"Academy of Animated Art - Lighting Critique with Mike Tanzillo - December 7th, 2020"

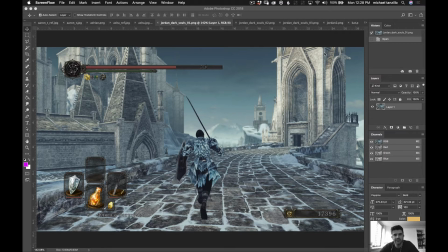5s
Hello everyone and welcome to today's lighting critique. It's going to look a little different today just because I am away from my normal workstation. My wife needed our bedroom for seeing some patients virtually, so I am on the other room on my laptop.
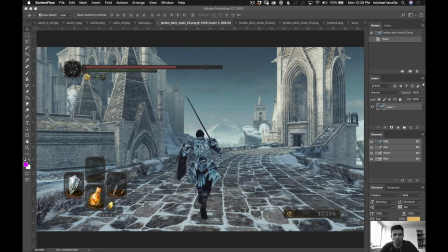22s
So I wanted to start today by talking about Jordan had submitted 3 images from Dark Souls.
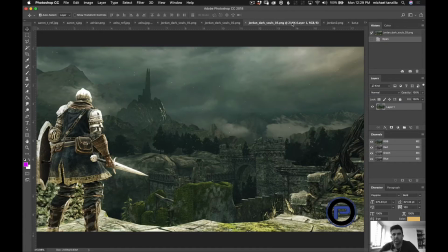30s
Images that he was motivated by, things that he really liked. We were talking about Dark Souls on the side, and he mentioned that he was just found it beautiful,
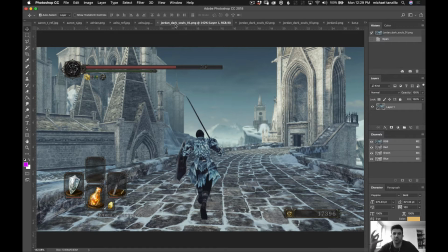40s
and so what I wanted to do was I encouraged him to just take some screenshots and find some images of what inspired him,
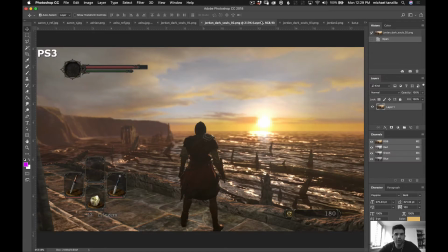49s
because we were having trouble like kind of locating it. So looking at the screenshots, I think the three
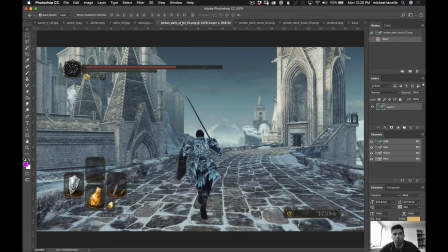58s
images kind of demonstrate some commonalities that I think that we're finding. One is a clear communication of the vastness of space.
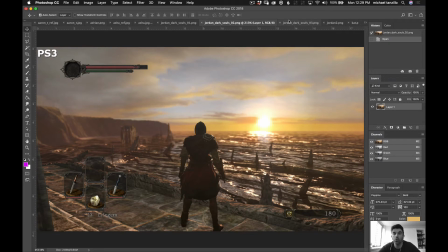66s
Like, they've really done a brilliant job of creating an entire world that makes sense visually,
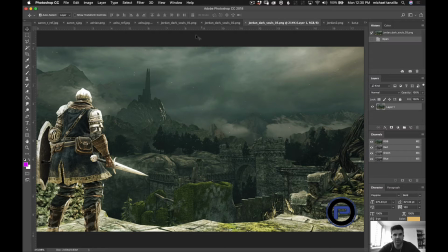73s
that allows it, like, it has aerial perspective, so it steps back into space. You can see it here.
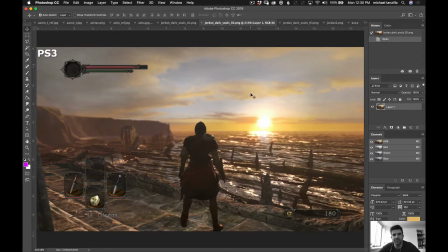77s
There's lots of haze off in the distance, and you can see it here with more focus on the character, allowing it to fall off out of, with some depth of field, but also like really an understanding of what environment lighting is, which is,
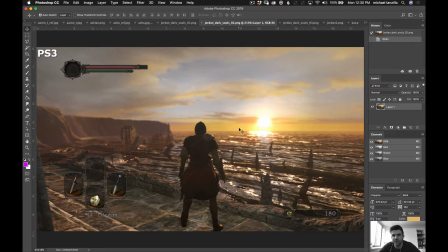91s
like some haze on these hills as we go off in the distance. The horizon looks just about right with the color, the ramping of the color change as we get down to the horizon, a little bit of softness along that horizon line, the light just picking up these waves at these glancing angles is all exactly what we want.
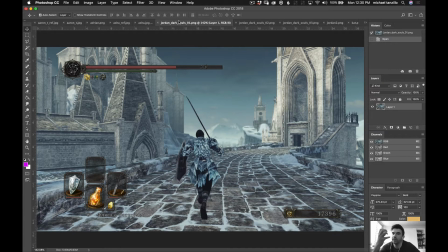110s
Additionally, you're seeing a really strong sense of color, right? Like really icy, cool blue tones in this image, warm,
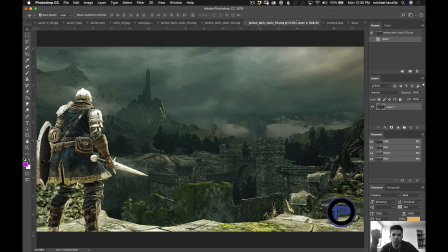120s
sunsetty oranges here, and then these kind of like blue greens of this stormy weather shot as well. So it's an understanding of space. It's also an understanding of color and a real pushing of that color to drive emotional feelings.
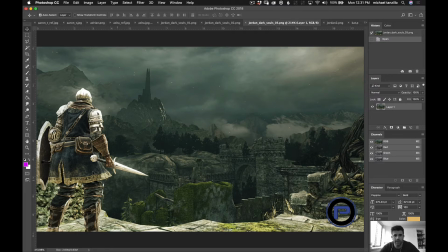138s
It's also, like you can see in this one, the patches of lightness in the foreground really drawing our eye there.
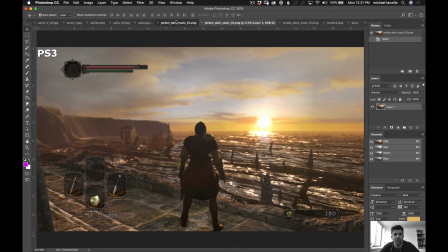144s
We've got patches of light and dark going around here. This one's a little bit less.
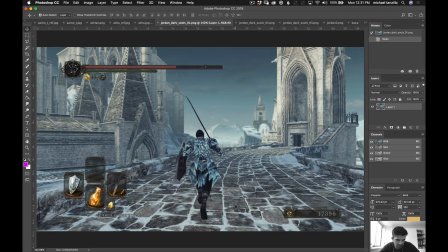149s
It's pretty even in through the foreground here, but that's just where you are in the scene. But like, look, there's a patch of light here on this tower. That's where we're driving to, where we're getting at. Not easy to do, but they've really done a good job in this game. So those are the big things that I wanted to address there.
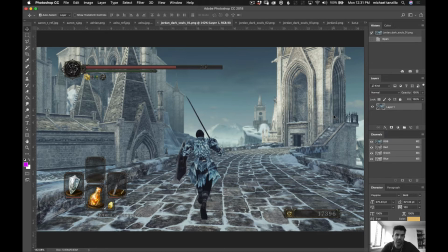168s
So I want to go through alphabetically everybody else, but I wanted to start there just because I know you put that in earlier in the weekend, and I wanted to get going there.
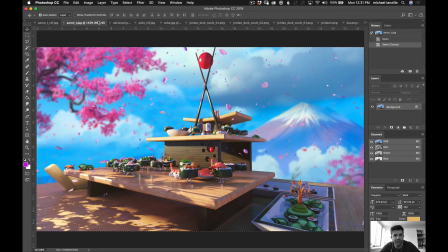176s
So Aaron, here's your reference. Here's your first pass at the sushi scene. Very cool stuff.
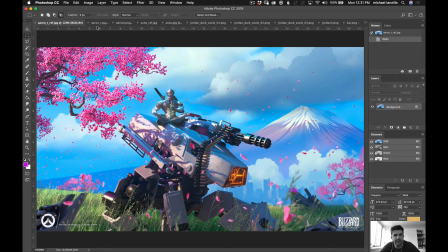183s
Love the reference, right? Like you're bringing in the back plate into the scene, and you're adding a little bit of blur, which is smart, and you're really carrying over some of the core elements, which are like very,
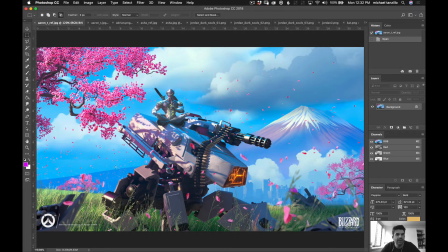197s
very saturated, very punchy colors. And then if you're looking here in the shadows, just like some super cool blue shadows in these regions, and then just some good shaping on the character there.
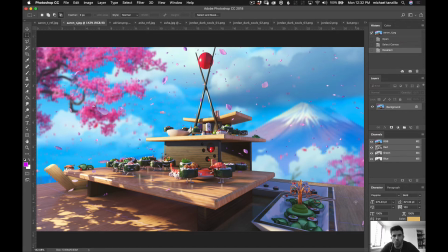212s
Now looking at these, we've got some good shaping coming along here. I do want to encourage us to push more blue into the shadows. I know it's difficult because the surface itself is like a wood grain. So what I would actually consider doing is changing the texture of the plate of that wood
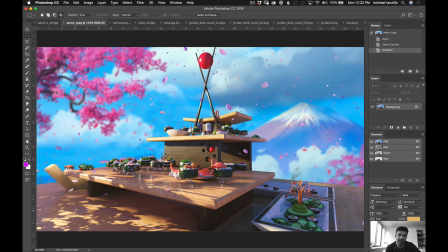229s
to maybe like something white or something, maybe even something cooler to really kind of absorb that cool color. Or just making the wood a little bit lighter so that you can really push some
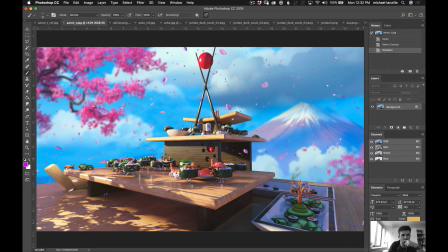245s
cooler tones into, lost my cursor there, into some of these